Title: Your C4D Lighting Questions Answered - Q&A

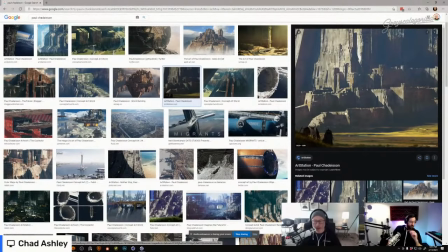49:13 And that is, the angle of the sun really, really matters.
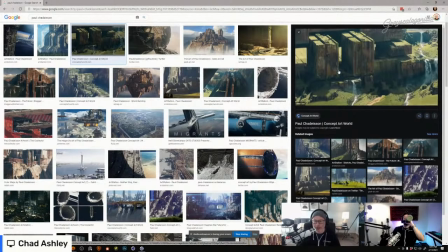49:18 So if you notice in this shot here, we've largely got the sun behind our subject. It's kind of coming down maybe at like 2 or 3 o'clock in the afternoon behind this building. And the reason being is because when you have the sun over your shoulder and it's shooting down at this building,
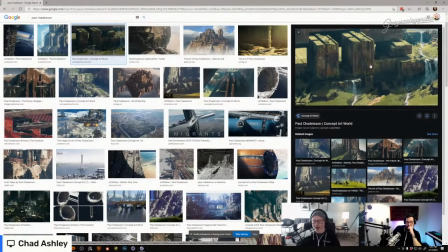49:36 let's say that that was the case and we could imagine we move our sun behind our shoulder, you've all of a sudden flattened out the entire shot. The entire shot now becomes flat because the light is going to be hitting this face directly and it's just going to be really, really boring.
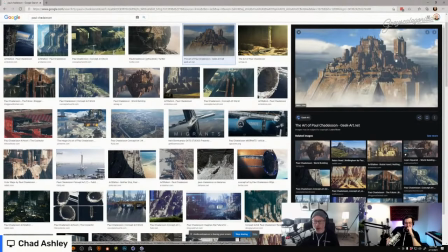49:51 So what makes these kind of shots interesting is how the sun is raking across the surfaces and giving us just as much shadow as there is light. So it's just about choosing the right time of day for your sun and the position.
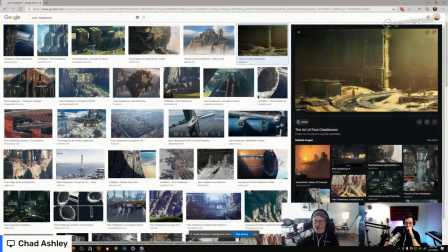50:03 This is a great example where we've just got like a shaft of light kind of shooting into this this cavernous area here. So don't be afraid to let the sun not be front and center directly on your objects,
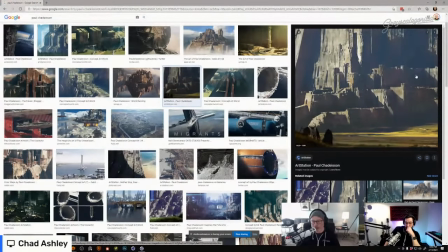50:16 but give the viewer some mystery, some shadow, some be able to tell what the shape is. And it gets back to what Nick was saying about, you know, our lizard brains being able to tell scale. And we also use our lizard brains to make out dimensions and size and volumes of objects.
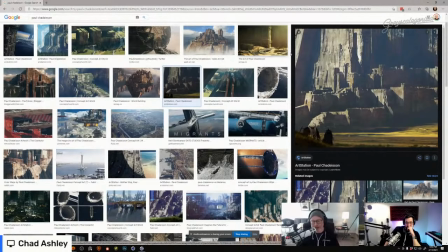50:36 And the way that we do that is how light falls off of things. So if you really want to show the detail and the immenseness of this castle or whatever this is, then you don't want to bathe the whole thing in light, because now I can't tell what's what.
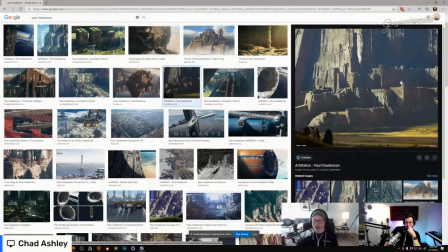50:51 I don't have a sense of volume. So letting things fall off to shadow is a really great way of telling the viewer, okay, this is big, or this goes around a corner, or this, you know, has a cavern inside of it, or whatever it is. But choosing that angle is really important for this kind of thing.
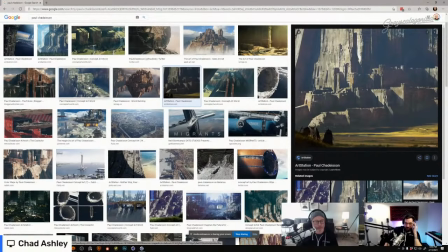51:08 Yeah, something else I'm seeing with these images is the sense of scale not only comes from the angle of the sun,
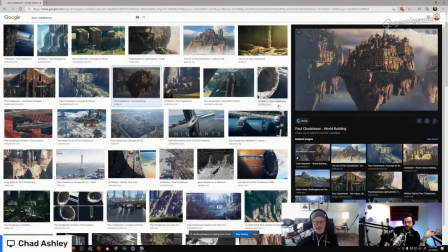51:18 but the way that environment is used here. And we haven't talked a ton about it, but actually, if you go back to that, any one of those last shots, Chad, I can't see it as much in this image,
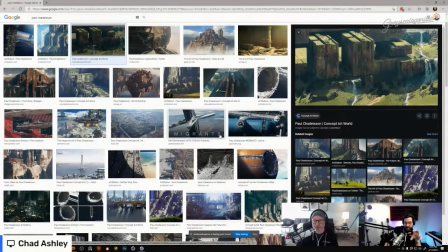51:29 but you could see that there's an environment here and a depth of
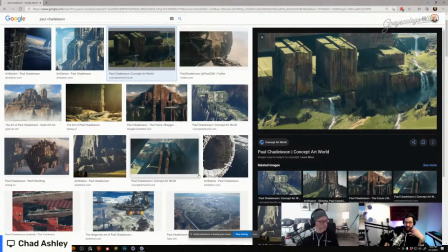51:36 like fogginess that allows us to see the detail and almost feel the detail that isn't, in other words, it's not just black shadows. You're seeing a little bit of the haze of the daylight and how blue things are.
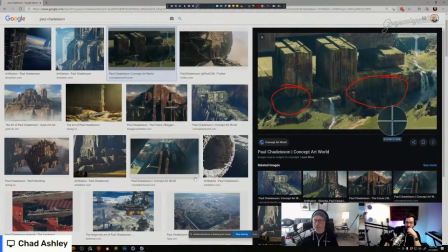51:54 Like you're circling. That's a perfect example. So if you were to put the color picker up there, Chad, we would see that that's not black, right? That's like a greenish or a blue or something like that. That is way brighter than you might think.
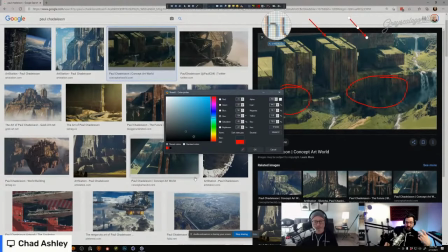52:12 So you want it to feel in shadow. Yeah, look at how like relatively bright that is. That's not anywhere near black. And there's blue. And there's blue. And why is there blue? Because there's sun, right? So the sun and the sky and the haze and all of these things that happen.
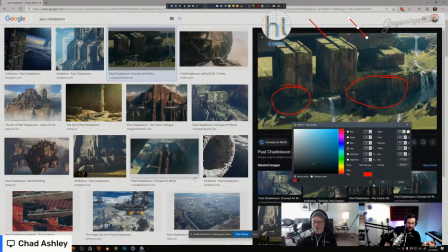52:28 And actually click on that second one, or it's actually just to the left of this one, Chad, up in the block.
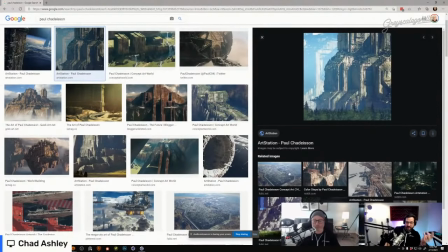52:36 Thank you for all your circles. People are asking how you do the circles. I'll have you answer that in a second. Oh, yeah. Check this out. So this one not only has the side raking sun that Chad mentioned, but it also has this nice haze. And what's the haze doing? It's doing, first of all, giving a lot of blue texture and to these details.
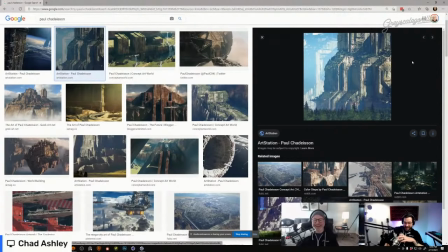52:55 I'm moving my mouse over the screen like they can see it. I'll just follow along. Can you move your mouse like you're me? Sure. Yeah, right there. You're getting these blue, you know, we all think that that's just like shadow doing nothing.
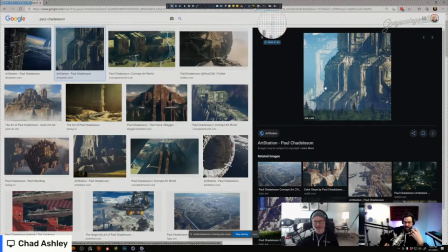53:11 No, there's a lot of texture and realism that comes in adding that perfect environment. And on top of that, right behind the main structure, you're seeing a ton of blue blow out.